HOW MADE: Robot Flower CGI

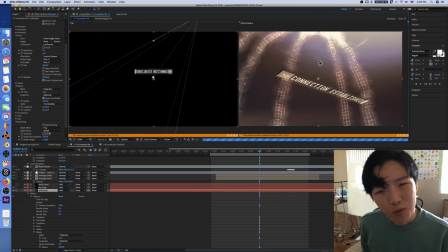(4:08)
So now all these points get mapped into a sphere and I wish there were a way to make it like 3d because right now it's just the surface of a sphere.
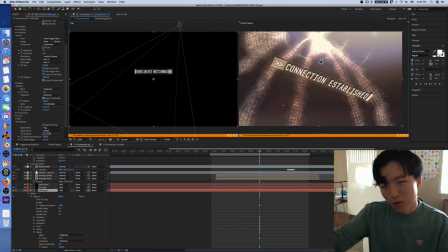(4:16)
If you could somehow have like a Z where it's like toward and away from the center of the sphere that would be really great but thankfully we don't
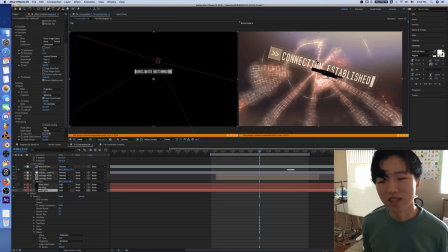(4:25)
really need it here because we just got a flat sphere and whatever exists just gets smashed onto the surface of that sphere and so now
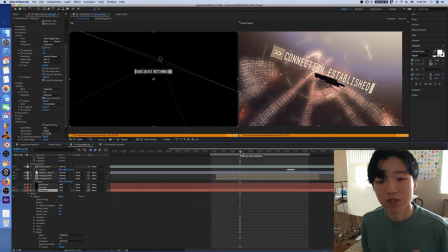(4:34)
previously the checkerboard or the crossword was just like moving up and down now with this projection going on
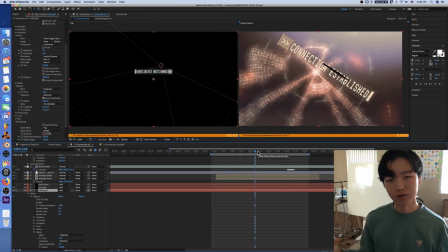(4:44)
these these nodes instead of going up and down they're going sort of in the latitude direction i got the right word there you know it's easy it's like a ladder latitude so these ladders are
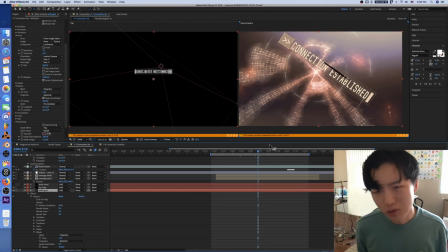(4:56)
just going up and down and it took me a while at first when i was first making this i wanted to make it so that the nodes disappeared when they got to the top but that was just way too hard so they go through the top and you know it's like it makes
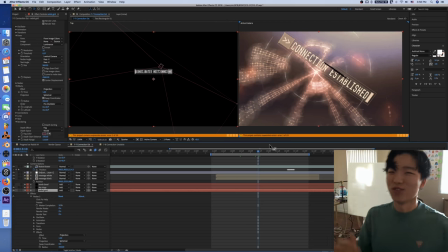(5:08)
sense you know it's easy it's like a balance between easy for me and easy for the viewer because it's like you could say that it's real and they could say that it's like it's like data transfer you know it's a communication thing robot flyer is talking to remote and remote's like responding back
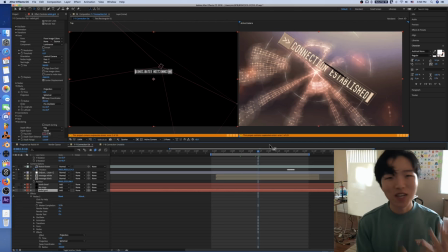(5:23)
with some information of some sort so you know i guess maybe that's a lesson to learn is that sometimes whatever is a little easier even if it's not what you originally imagined you can still kind of justify it either way so there we go that's fun now what other things do we have
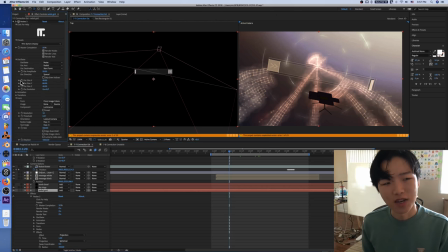(5:39)
here Well, the one thing I like about this nodes plugin is that they've got all the parameters very well organized, you know, you, and also kind of from top to bottom too. So they've got them very well sorted out.
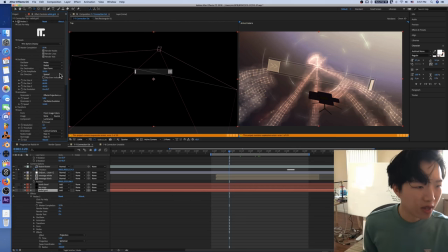(5:53)
You start with the, well, no, no, they're not from top to bottom, but either way you start with the form and that's like the shape, the place where the, how the nodes are made where they are,
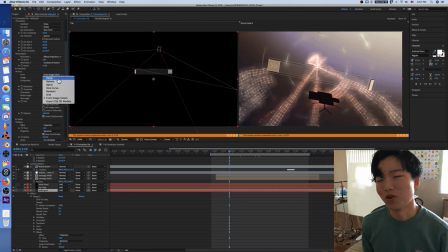(6:04)
like where they're placed. And in this case, it's from some sort of arbitrary image. I don't know where it gets it, but I just used a preset and just changed it up. So it comes from an image of some sort. It's creating them based on the brightness of that image at a certain point.
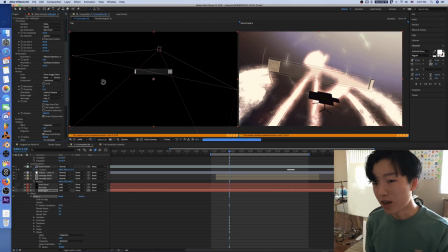(6:20)
You give it a resolution and that changes how many nodes you have. So that's way too many nodes if you have four times as many as usual.
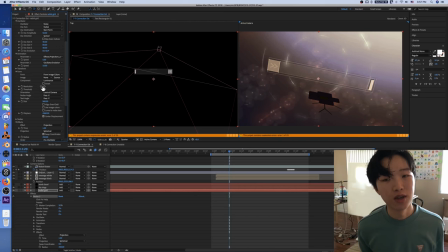(6:28)
You bring it down, you get fewer nodes. And you also see there are fewer lines too.
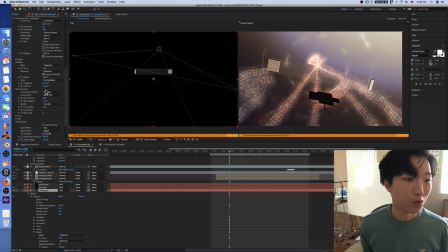(6:33)
And that's because of the Connections tab. you twirl that down you can see you get options on how to set which nodes are connected to which nodes and in this case it's based on distance it's like yeah just whatever nodes are dynamically
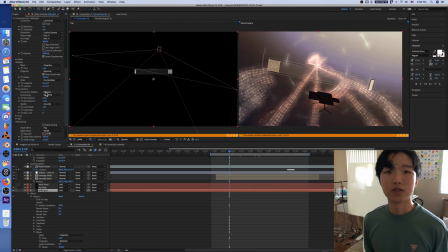(6:48)
close or far away from other nodes it makes a connection to it and i'm actually kind of surprised that it's made a grid pattern as neat as it is because i've also got a different thing that's kind of displacing these nodes a bit because you can see some of these things going on
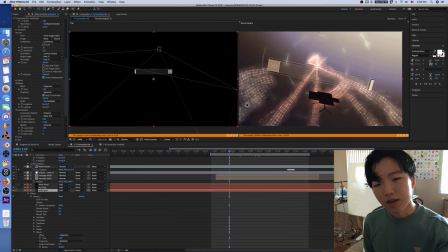(7:04)
here you've got nodes that aren't connected at all in a sort of random way and
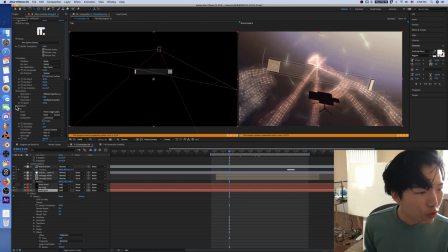(7:08)
i think that's because of the transform no it's because the oscillator thing the oscillator tab we've got a little noise oscillation if we
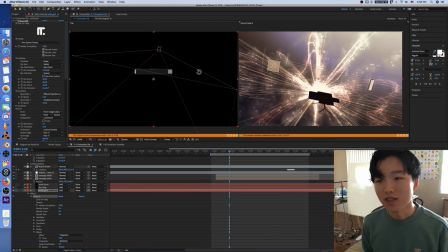(7:18)
increase the amplitude you can see whoa i should have put that in the video
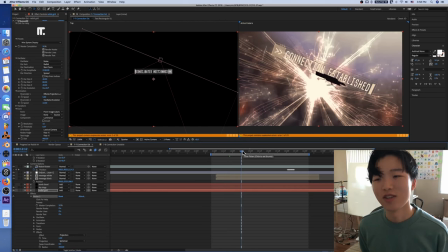(7:23)
that that's actually something i should have used it looks really cool i mean come on i missed out on something really
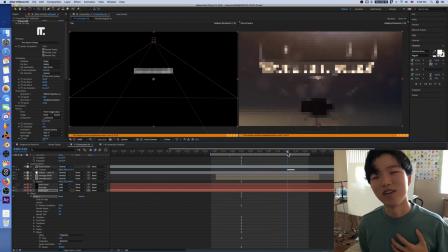(7:29)
great here this is you know this is almost like a hit to my heart you know i'm a little sad we didn't get to see this really cool thing going on here
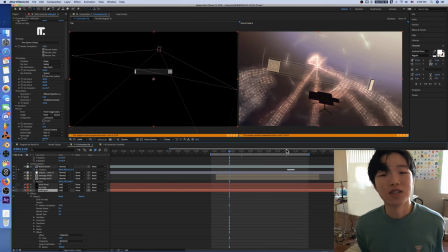(7:36)
but yeah now it's just a little wavy so i thought i would add like a little wavy effect you know make it a little look a little magical couldn't really decide you know i want it to look kind of